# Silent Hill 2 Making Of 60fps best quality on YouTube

I tried to act sexy in front of a mirror and, you know, like, just open half the eyes and move the, you know, under lip sexier like that, you know, in the office.
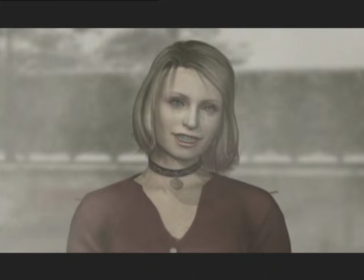That was perfect, you know. As a matter of fact, to obtain better results in face animation, Sato did not resort to motion capture. I couldn't trust the, you know, face motion capture. That motion capture system took just the, you know, position of the skin. If you open the mouth, you know, muscles in around here is tightened. But a motion capture cannot capture it. Mm-hmm.
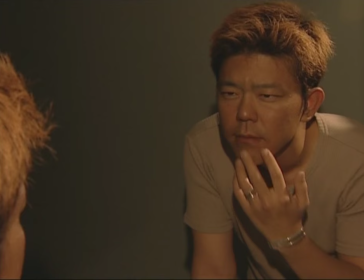But you know, if I make them in front of a mirror, I can notice it. I can capture it. You know, that's most of you know, most biggest reason.
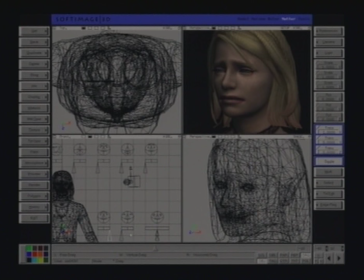By doing the animation by hand, you can combine dozens of expressions and come up with just the right one, even the most absurd.
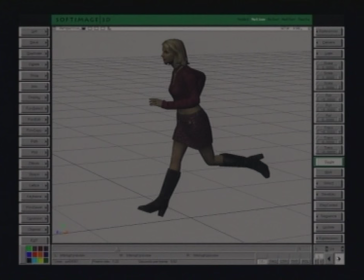On the other hand, motion capture was used for the body sequences.
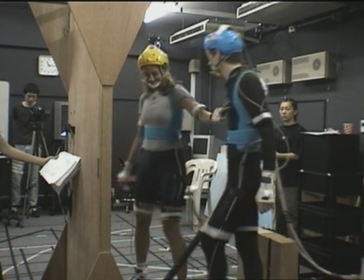In other words, these motions were carefully thought out, or rather, carefully observed.
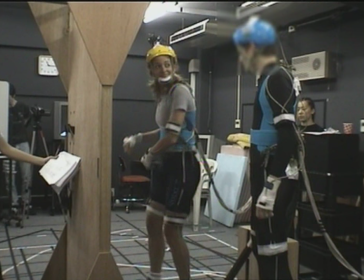The actress playing Maria struck poses that would turn the head of any red-blooded male player.
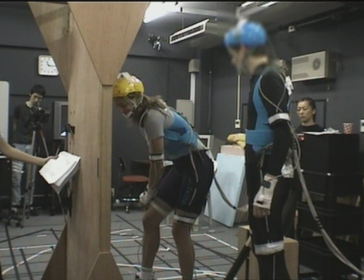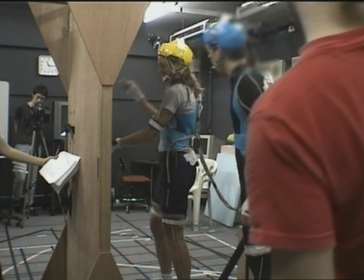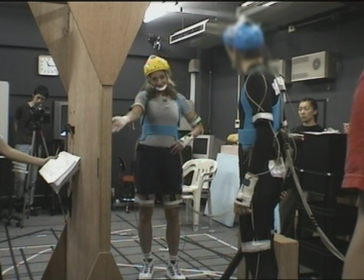The animators simply had to transpose these sexy poses.
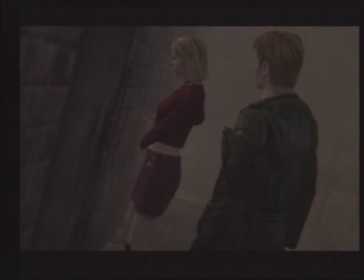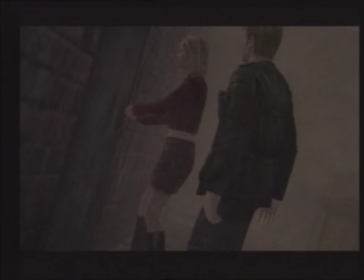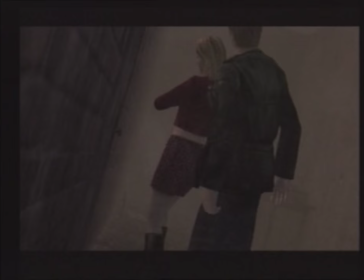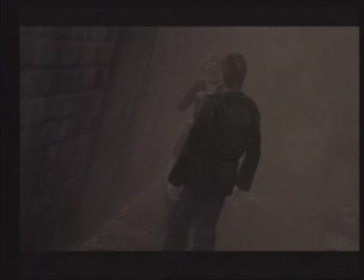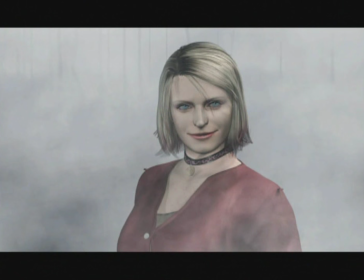For the finishing touch, all they needed was a voice that would bring the face to life.
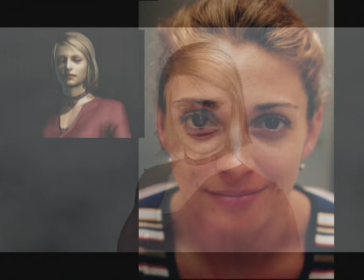Between 50 and 60 people from Japan and the United States were auditioned, and only 5 of them were hired.
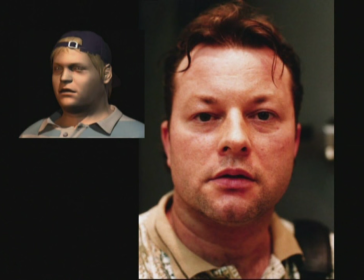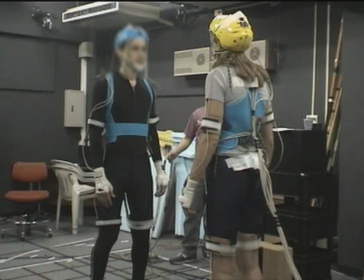By the way, the same persons who made the motion capture.
What do you mean, anyway?
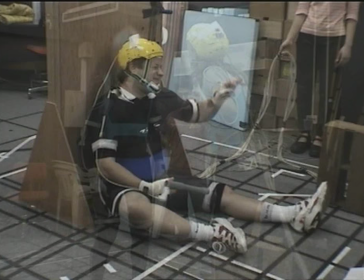You don't sound very happy to see me. I was almost killed back there.
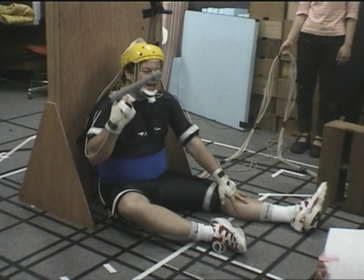Killing a person named... You must be thinking, 5? That's funny.
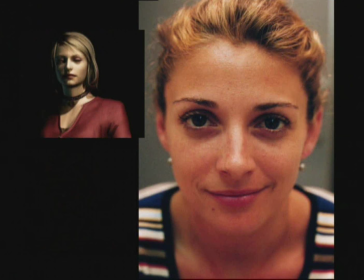There are 6 characters. That's easy to explain. The same person played Maria and Mary. Once again, it's no accident. Same polygon structure of a face. Exactly same. You know, a little bit skull shape is different.
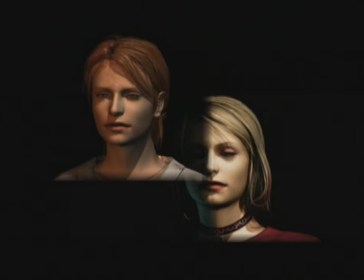And Maria can make Mary's face. Mary can make Maria's face. But the gimmick of the face, like a skeleton and you know, muscle structure, is a little bit different.
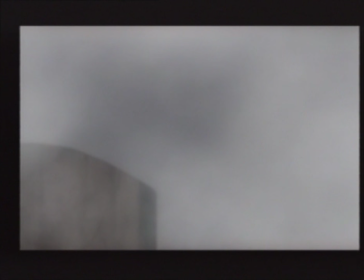Now, unlike James, Angela is really bizarre. In the game, she's supposed to be 16 or 17.
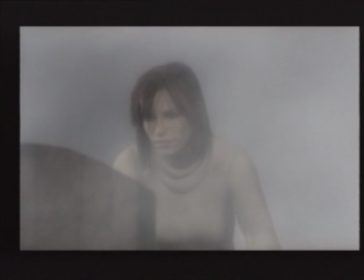She doesn't look like a teenager. It's not, you know, usual teenagers. One has a something, I think. And I tried to, make her face special, has something inside.
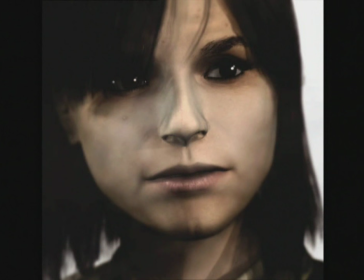Then, you know, that's why I made, these lines, you know, these shadows.